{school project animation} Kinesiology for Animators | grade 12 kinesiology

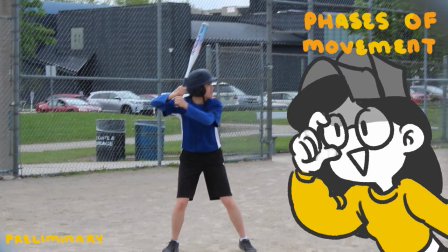These details are important to note when animating so that the movement is believable, accurate, and functional.
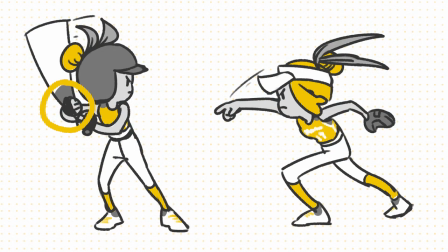Be careful in deciding your character's dominant side, as you will have to stick to it if you're animating them several times.
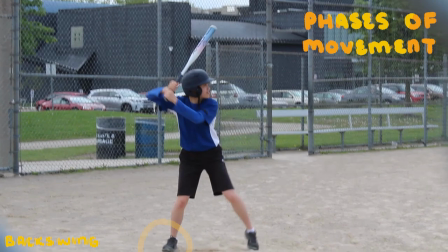In the backswing movement, more weight is transferred to the dominant foot while the non-dominant foot plantar flexes. The arms are brought further back in order to wind up even more to gain maximum momentum. Even if this is a small and almost undetectable movement, the backswing can be seen as one of the principles of animation. the anticipation movement,
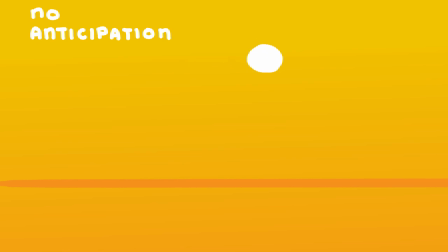which can give your animation more life and prepare viewers for the main action.
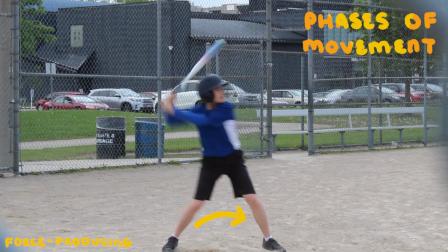In the force-producing movement, the weight is shifted from the dominant foot to the non-dominant foot.
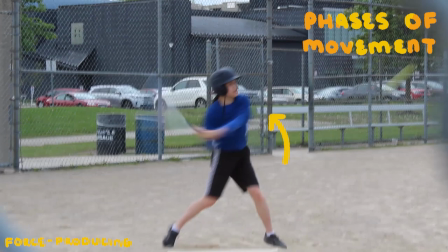The swing begins from the hips, then goes to the core, then upper arm, then forearm, displaying the biomechanical principle of maximum force and velocity, as all joints are being used in order of largest to smallest. The swing demonstrates the biomechanical principle of angular motion, the internal force being applied away from the axes.
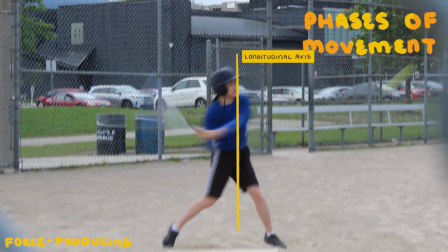The body twists across the longitudinal axis and on the transverse plane. The weight transfer is done with the help of the back leg's plantar flexion, done from the hips to the knees then to the ankle, creating maximum velocity and force. Both weight transfer and angular motion help in creating momentum.
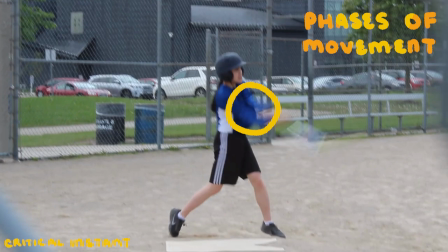During the critical instant, the arms should ideally be fully extended as the coordinated joint rotations, weight transfer, and angular motion continue from the previous stage.
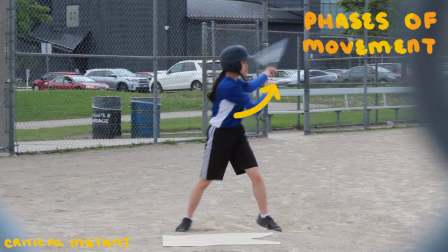In the follow-through phase, there should be an uninterrupted backswing across the body, now with most of the weight on the non-dominant foot in front.
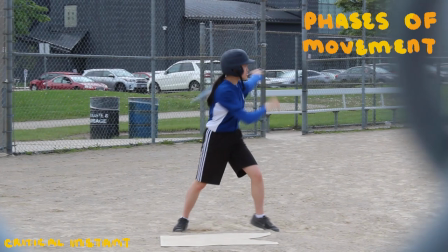At times, the back foot may be in plantarflexion. At this stage, the batter should prepare to run if the ball has been successfully hit.
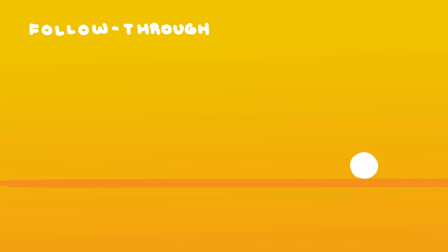The face can be seen as one of the principles of animation, the follow through or recovery of an action. The weight of the bat along with the momentum will cause the body to remain in motion even after hitting the ball. Now that we've analyzed the phases of movement and why it works, we can dive in and look at skeletal and muscular system to gain a better understanding of the internal structure.
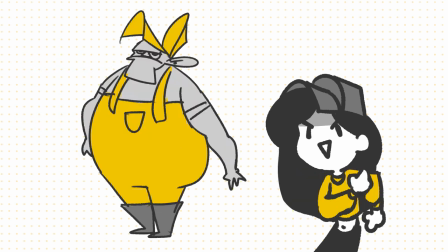After all, no matter how whack or exaggerated a character becomes, a good foundation and structure needs to be present in order for it to be a good and believable character.
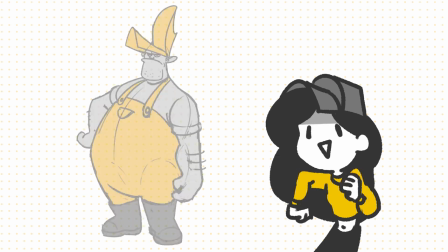For the sake of simplicity, we will not be going over proportions and we will be drawing a simplified version of the skeleton.
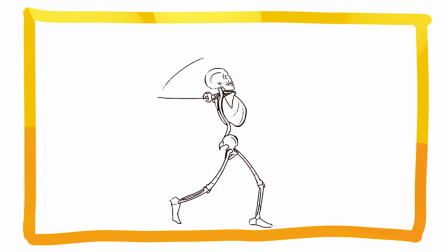Here I have drawn a few simplified skeletons which correspond to the phases of movement. Some bones to note in the arm include the scapula, the humerus, the radius, and the ulna. The scapula slides along the back of the ribcage to move the arm. In pronation, the radius actually crosses over the ulna, and the elbow is a hinge joint.
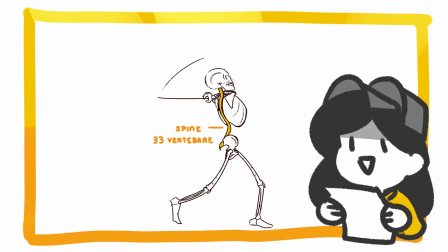The torso includes the spine, with 33 vertebrae, 7 cervical, 12 thoracic, 5 lumbar, 5 fused sacral, and 4 fused coccygeal.
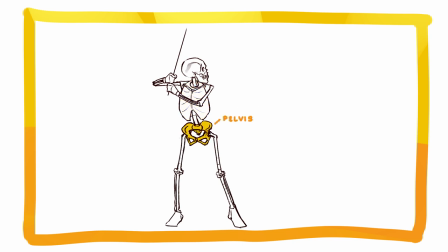You also have your egg-shaped ribcage and your bucket-shaped pelvis, two very important structures in drawing. The hip joint is a ball-and-socket joint. In your legs, you have your femur, which connects to your pelvis, your patella, or kneecap, your tibia, your fibula, and your tarsals. The ankle is a plane joint. Moving on to the muscles.
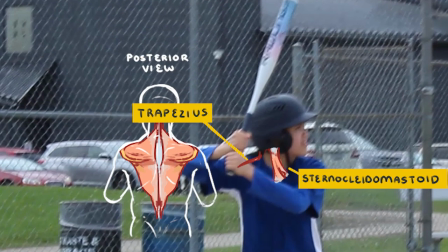Well, only the main ones. The sternocleidomastoid and trapezius are responsible for flexing or rotating the head to the side.
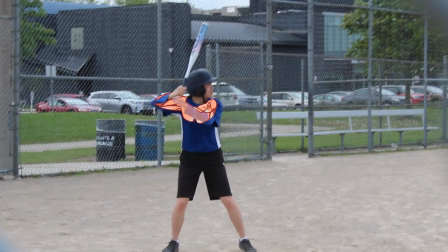In the preliminary movement, arm and elbow flexion are done by the pectoralis major, deltoids, paracobrachialis, briceps brachii, triceps brachii, brachioradialis, and pronator teris. The trabezius also helps with the elevation of the arms.
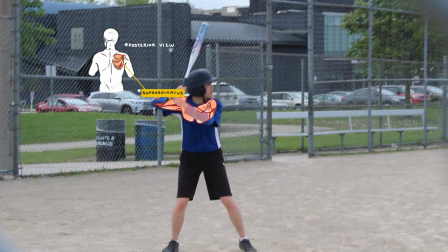For the dominant arm during abduction, we have the supraspinatus, infraspinatus, and teris minor. For the non-dominant arm abducting anteriorly and medially, we have the pectoralis major, latissimus dorsi, subscapularis, trapezius, deltoids, caracobrachialis, and teres major.
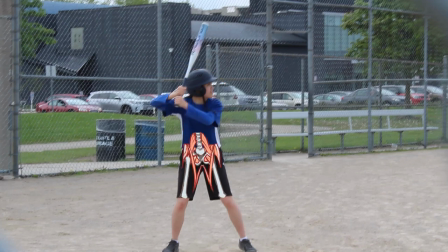In the legs, where there is slight hip flexion, knee flexion, and leg abduction, there is the tensor fasciae latae, sartorius, iliopsoas, adductor brevis, gracilis, biceps femoris, semimembranosus, semitendinosus, and gastrocnemius.
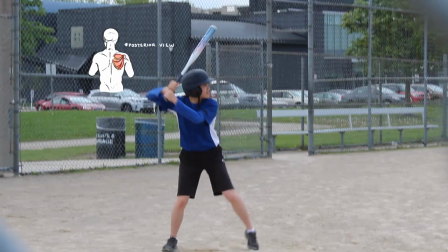In the backswing movement, the dominant arm is further abducted by the muscles mentioned earlier.
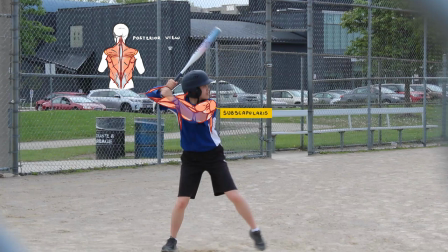The non-dominant arm is also further abducted anteriorly and medially by the muscles mentioned earlier.
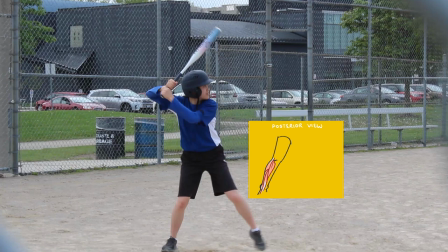The non-dominant foot plantar flexes to assist the weight transfer by using the fibularis brevis, fibularis longus, tibialis posterior, soleus, and gastrocnemius.
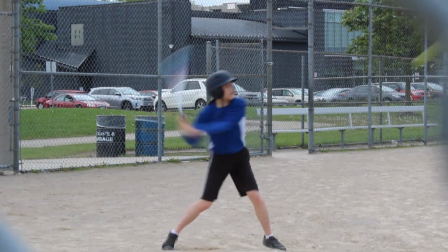In the force-producing movement, the rotation of the trunk is done by the rectus abdominis.
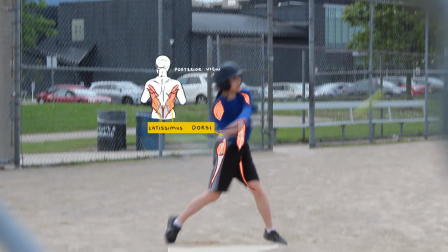The arms begin to extend and abduct anteriorly by using the latissimus dorsi, teres minor, deltoids, and teres major. In the legs, the knee continues to flex and rotates medially by using the tensor fasciae latae, gracilis, biceps femoris,
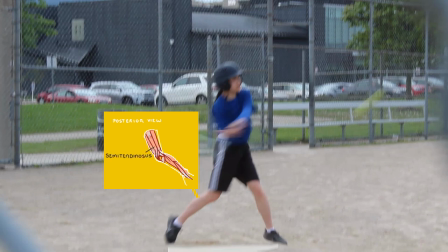semimembranosus, semitendinosus, gastrocnemius, and popliteus. The dominant foot goes into plantar flexion by using the fibularis brevis, fibularis longus, tibialis posterior,
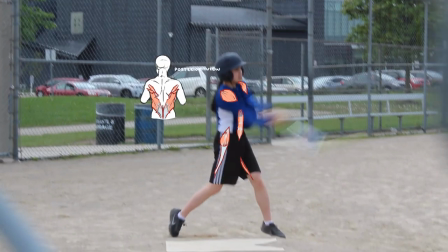soleus, and gastrocnemius. At the critical instant, the arm should ideally be fully extended using the muscles mentioned before. The torso also continues to twist along the transverse plane and around the longitudinal axis.
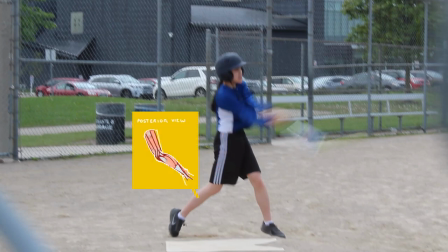The legs and feet continue with their previous movements by muscles mentioned earlier.
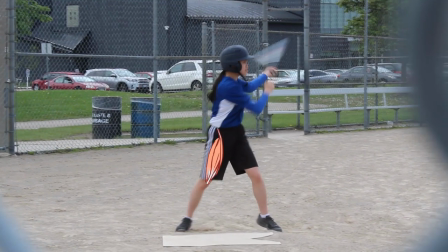Finally, the follow-through phase consists of the extension of the dominant knee by the rectus femoris, vastus lateralis, vastus medialis, and vastus intermedius. The dominant leg returns to its original position through external rotation by the gluteus maximus, sartorius, and biceps femoris. In addition to bones and muscles, biomechanics can play a big part in the analysis. First we have Newton's three laws. The Law of Inertia states that an object in motion stays in motion until acted upon by an external force.
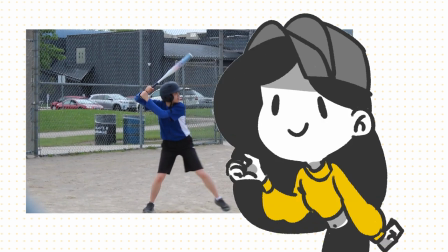In our action, the ball stays in motion until it is acted upon by the external force of the bat swinging.
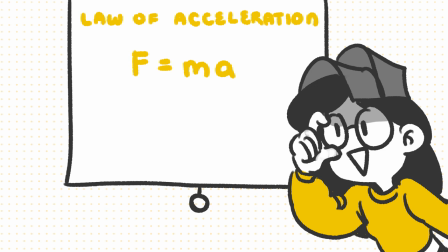The Law of Acceleration, where force equals mass times acceleration, is present because a heavier bat will result in needing more force to accelerate to the required swing speed. On the other hand, momentum, which is mass times velocity, is also present and suggests that if a bat is heavy but sufficient velocity is generated,
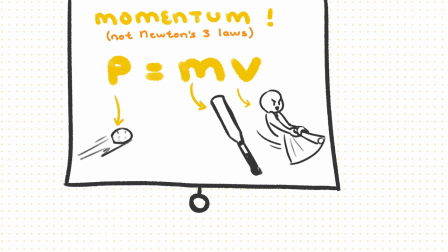it can create a large amount of momentum and that momentum can be transferred to the ball, sending it further and faster. In the end, softball players are encouraged to find what kind of bat suits them best.
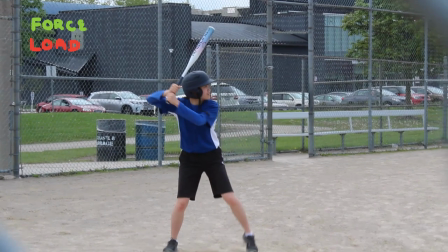A few levers that are present in the movement are the neck, a first class lever,
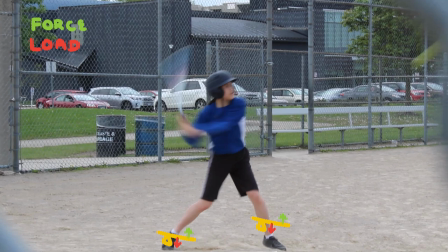the foot in plantar flexion during the weight transfer, a second class lever, and the arm swinging the bat,
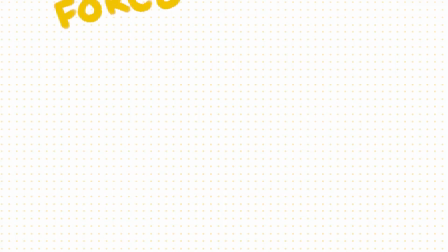a third class lever. The internal forces present in the movement are the muscles pulling on the tendons.
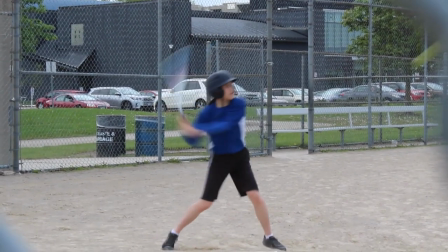The external forces, which are just as important to consider when animating, include gravity, friction with the ground, and wind resistance. By applying some of these external forces in animating, animators can exaggerate them and make their animations more interesting.
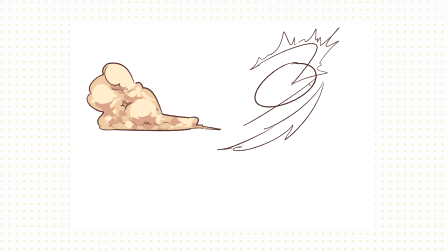For example, the wind and friction from the sandy ground can create fancy dust clouds.
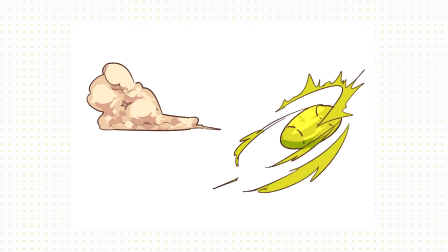The wind resistance acting on the ball can also be animated dramatically to give it some edginess. Phew, now that we're finally done with our research and analysis, we can finally start animating.
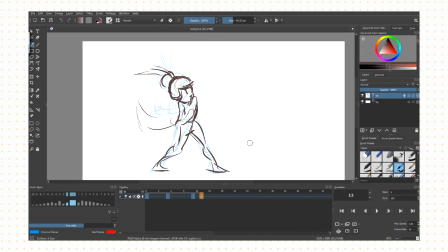First, I like to establish the keyframes based off the phases of movement, keeping in mind specific positions of body parts in order to make it functional.
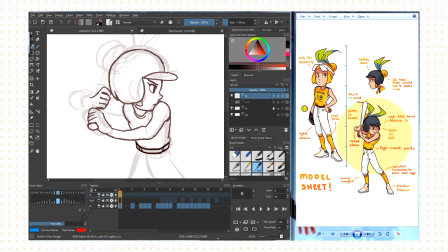Once that's done, I play around with the timing to see what needs to ease in and what needs to ease out. Timing, easing in and out are all animation principles. The timing for the swing will be very short, and there won't be a lot of frames because because of how fast the motion is.
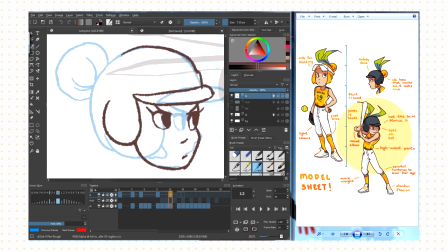Another principle of animation is arcs. When I drew the swing for the bat, I made sure the smears all followed in arc.
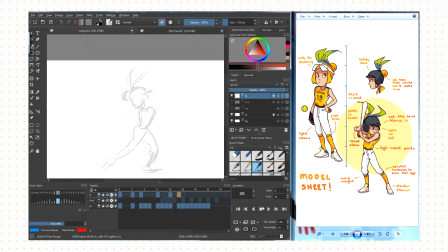From here, I just kept replaying the frames and adding in-betweens.